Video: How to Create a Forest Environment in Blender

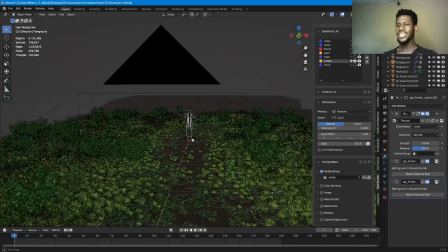12:10 And yeah. So for the next asset, it's going to be the trees.
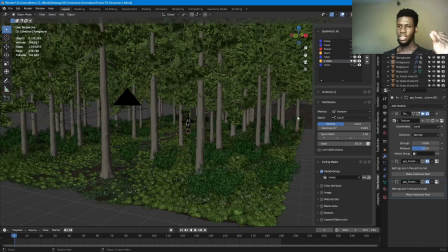12:19 So let's just add that. Yeah. And you can see our scene is already starting to choke.
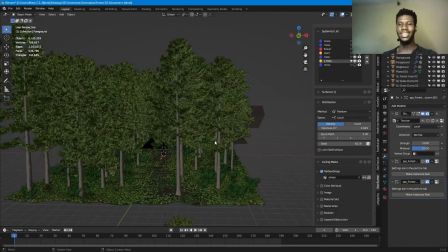12:27 So this is like the thing that ties it together. So we have small, mid, and high level details now, and then the tree just ties it together to look like a forest, because trees are present in a forest. And then for these trees,
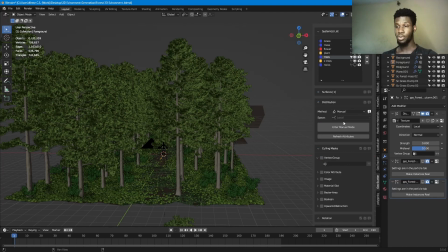12:43 for the tree assets, what I did in this scatter add-on, you can change the distribution here to manual. So instead of using a calling marks to like paint out where I don't want, because it's still going to do like a randomization.
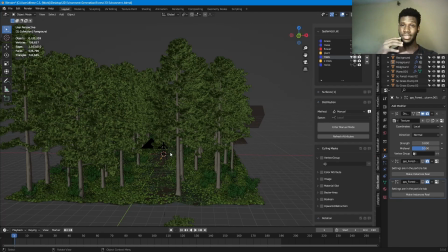12:58 So blend the scatter pack or even blender particle system, when you paint out things, it's still going to do like a randomization. And I didn't like the randomization it was giving me, because it can have like two trees too close to each other in the way I didn't like.
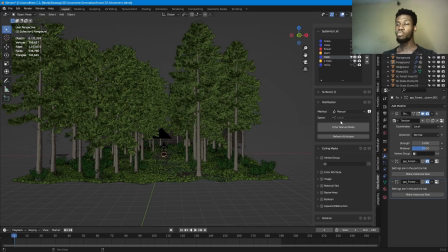13:12 So what did I do? There's a mode called manual mode in the distribution while using the scatter add-on.
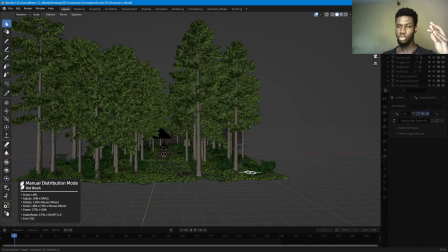13:19 So I entered manual mode, and what this enables me to do is I can hand place the asset where I want. So as you can see now, if I press, a tree comes. So I can hand place the asset where I want. So all these trees, as you can see here,
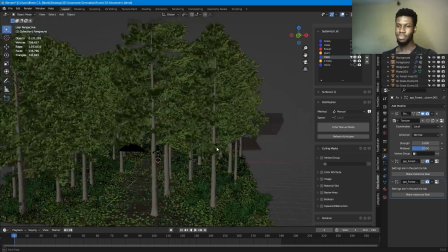13:36 were hand placed by me. Yes. And that's basically how I created the trees for this part.
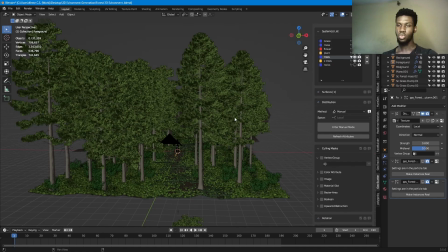13:43 So let's go into the rendered view.
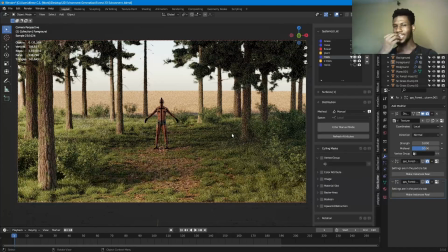13:49 Whoa, and as you can see, everything is starting to look beautiful, everything is starting to look clean, everything is starting to look nice. If this goes way into the distance, this can pass for a forest.
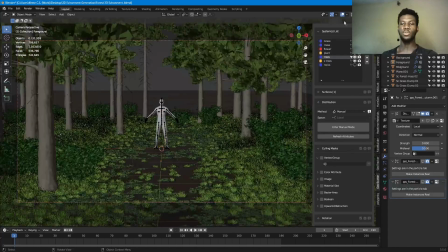14:02 But then there's one more asset we want to add, which are rocks. So these are just rocks, but another thing you want to do, you may want to add like rock, you want to add like broken storms, you may want to add like, yeah, all those kind of things.
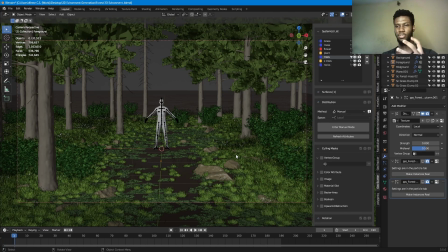14:20 Just the thick assets, like the earthy assets, to kind of tie it in with the earth nature of the forest. So I just added rocks. And these rocks you can see I'm not using any calling marks, I'm just using them sparingly.
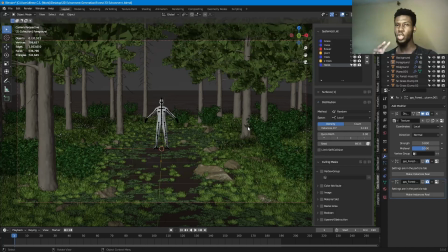14:36 So the density of the rocks are really low, so that they don't really appear much. So those are how I use the rocks.
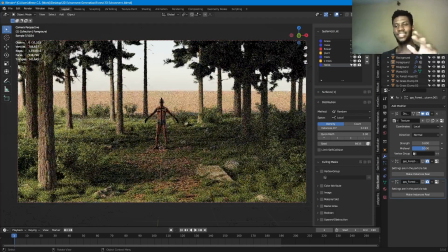14:45 And then if we go into the rendered view, you can see the rocks just give it that little tie in, like it just ties it in.
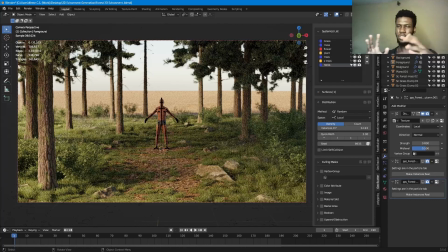14:54 Without the rocks, the trees and everything looks okay, but the rocks just tight in. And if you add stuff like, as I've said, storms, line logs, and all these things, it's going to look very beautiful and fantastic.
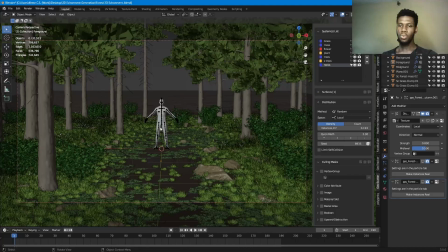15:07 So basically,
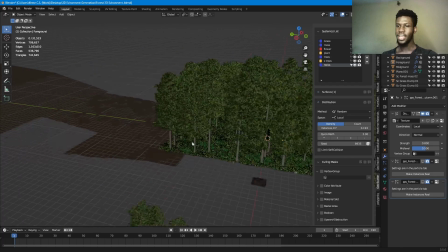15:10 now that I'm done with my plane of action, which is my main plane, I have everything tied down, everything is looking nice, everything is to my taste. Now we go to the midground, and we can just change it here in the scatter, this thing, in the scatter add-on.
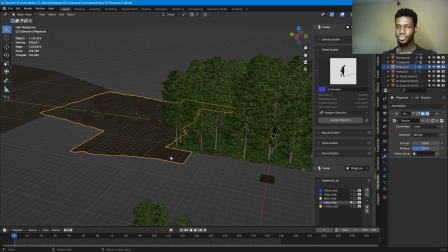15:26 We go to the midground, and what I basically do is I copy
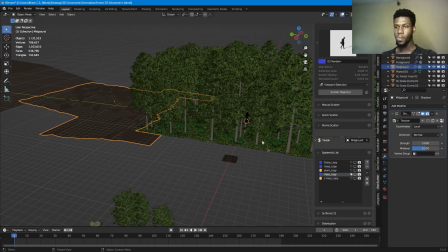15:33 all the scatter systems, or the ones I need. So I copy some scatter systems from the main plane to the midground plane, and the scatter systems I copied were grass, moss, plants,
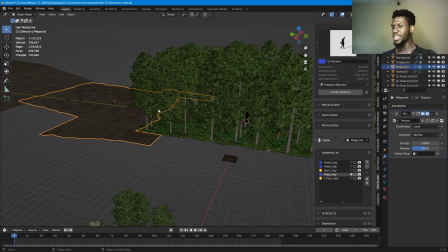15:50 trees, and ash trees. You can see I did copy flower because the flower is just to give this. It's not really a detail that was even showing up much in the main plane of action, which is the foreground. So in the midground, I'm not using that asset at all.
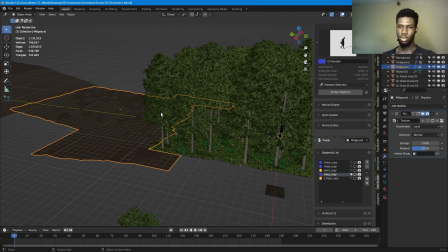16:08 I'm just leaving it, and I'm not using rocks because you can't really see the rocks in the distance here. It's just going to slow your system down for no reason. So